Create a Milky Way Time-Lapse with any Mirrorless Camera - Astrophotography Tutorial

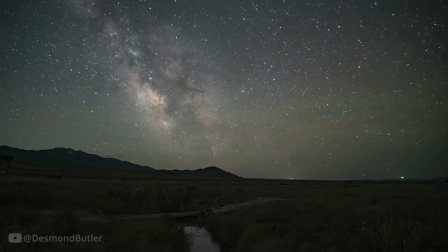(4:08)
I captured this sequence at 10 second exposures at an ISO of 6400, but I've also done 15 seconds at 3200.
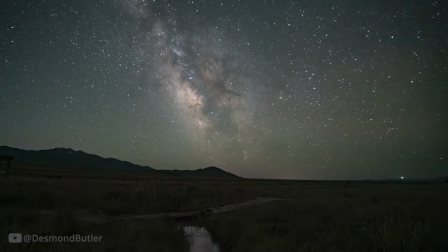(4:15)
It all depends on your location and the camera you're using. Feel free to experiment. When you're happy with what you captured, transfer those files to your computer.
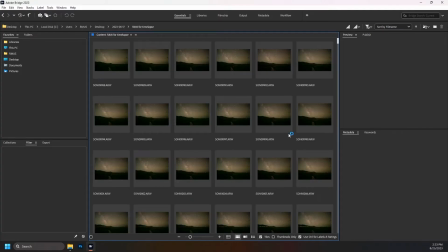(4:24)
Then, what I do is open Adobe Bridge. Some prefer Lightroom because it's simple, but for batch editing, Bridge has some powerful tools, so that's been my preference for years. Select all of your photos by holding Control or Command A, and then click on the Camera Raw icon near the top of the application.
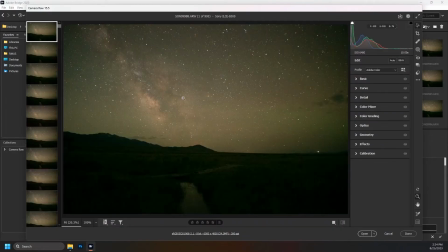(4:40)
This will open all of your images in the Camera Raw sub-application. Once inside, you'll want to use the Select All command again to make sure you're editing every image concurrently. Before we get into how to grade these images, let's talk about this somewhat newer feature inside Camera Raw.
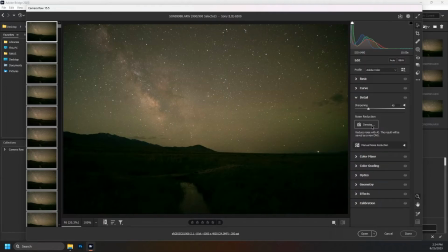(4:57)
If you open the Detail tab, there is a denoise button. Since we didn't use noise reduction during our shoot, you may want to apply that now.
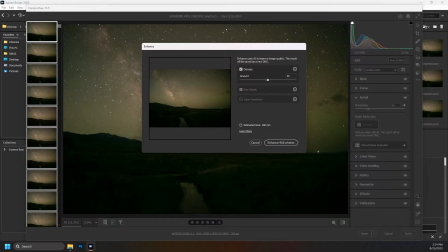(5:06)
Previously, denoising in Adobe was not that great, but this new feature does a surprisingly good job in my opinion. But what I have found is that the results will differ dramatically from camera to camera, so you need to decide for yourself. I'm not sure why, but sometimes it seems to process separate stars as a single streak.
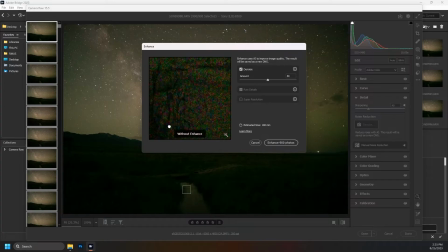(5:23)
For posting to Instagram or other social media sites, I don't necessarily mind tiny flaws like this, but take a good look at several important detail areas in your image to help assess the necessity of noise reduction. If you do decide to use this feature, be aware that it will take a long time, so maybe start this process right after you get home from a night shoot and then come back to it after a nice little nap.
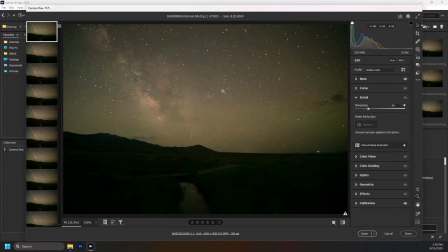(5:44)
Here, I have selected and opened the new denoised images in Camera Raw. Once again, be aware of whether all of your images or just one is selected before applying changes. Now, you may want to edit your images differently from this, and that's perfectly reasonable. The only wrong answer would be to add too much sharpening or saturation.
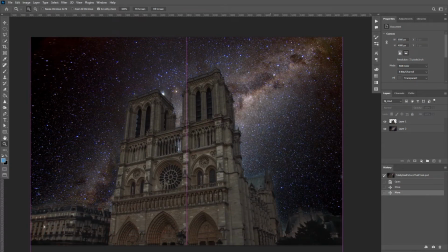(6:03)
Well, and also definitely don't be one of the scumbags who does this. We're all getting pretty tired of seeing this get attention on social media.
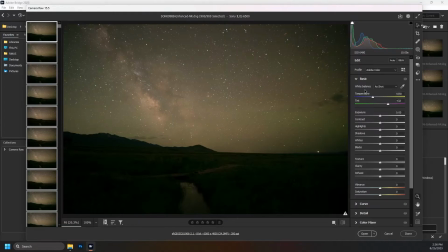(6:09)
All I'm saying is do what feels right to you, but this is how I like to edit my sequences. I'm going to start by dropping the temperature to give my sky a little more of a blue look and bring out the violets in the core of the galaxy. The green in this image does feel a bit overwhelming, but let's see if we can't fix that later with a mask.
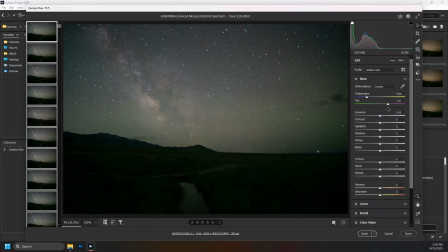(6:27)
These next three sliders may not work as nicely for you depending on which camera you use, but for my A6500 long exposures, I usually get a really nice outcome from dropping the highlights, raising the shadows a bit as it does seem to just select the dark areas I want brightened,
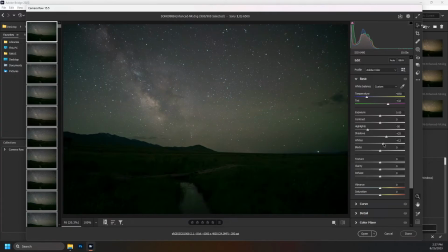(6:42)
and then, surprisingly enough, raising the whites to make the stars pop. It honestly doesn't blow out any part of the scene when I do this, but your results may vary. Some people like to use this new texture slider. You may like the result and you may not, so just be sure to check real close before deciding.
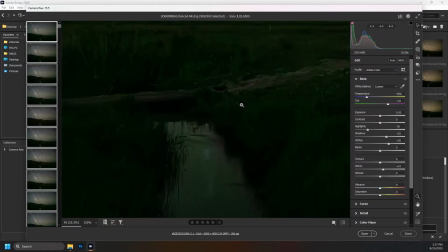(6:59)
For clarity, it helps to check both close up and at the wide view. I think I do like adding just a bit of clarity for this sequence.
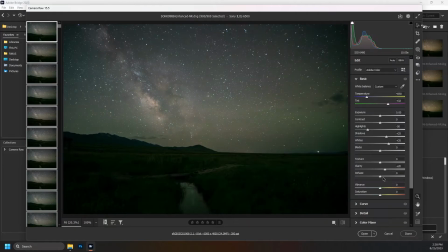(7:06)
But this next slider is where the real magic happens for images taken by this camera. Dehaze seems to do a fantastic job of creating contrast while accurately respecting the fidelity of the gas clouds that make galaxy images unique. Just like with the others, you don't want to overdo it, so just play around until it feels right.
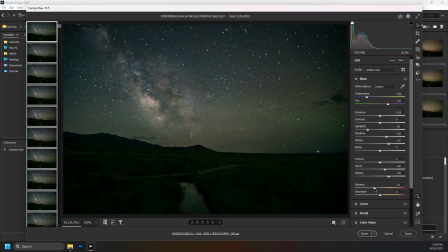(7:24)
For this image, I'm also going to drop the vibrance just a little bit, giving it more of a natural feel to my eye. We'll address color more in depth in just a moment. For now, let's open the Optics tab. If you're using a manual lens, like I typically do, then you'll need to manually select the make and model.
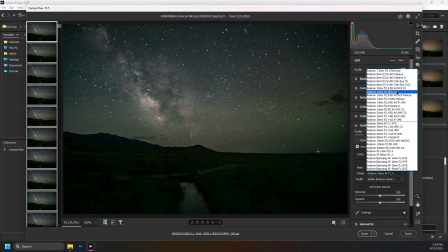(7:40)
Mine is the Rokinon 12mm, and the program already knows that I'm using a Sony camera, so that's all set.
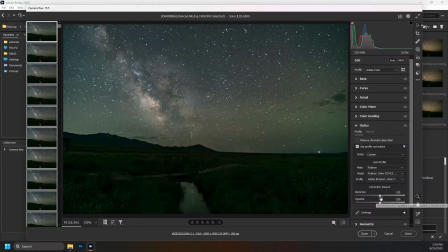(7:47)
In this tab, we can choose to do some post-processing distortion and vignetting removal. This is entirely up to you though. Some of you may like a little vignetting left in. I think I like how this looks after just the default settings, so I'm going to keep it here. Alright, now I want to attack some of these issues we're still seeing with my foreground by using a mask.
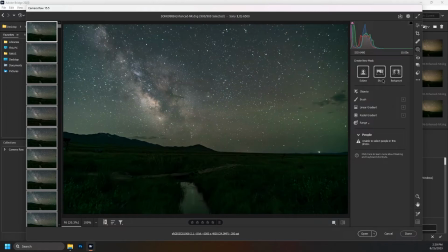(8:06)
Now, technically you could use these smart selectors here, but I found that the AI gets really wonky when editing multiple images, and it also takes a lot of processor time, so I'm just going to use the brush tool.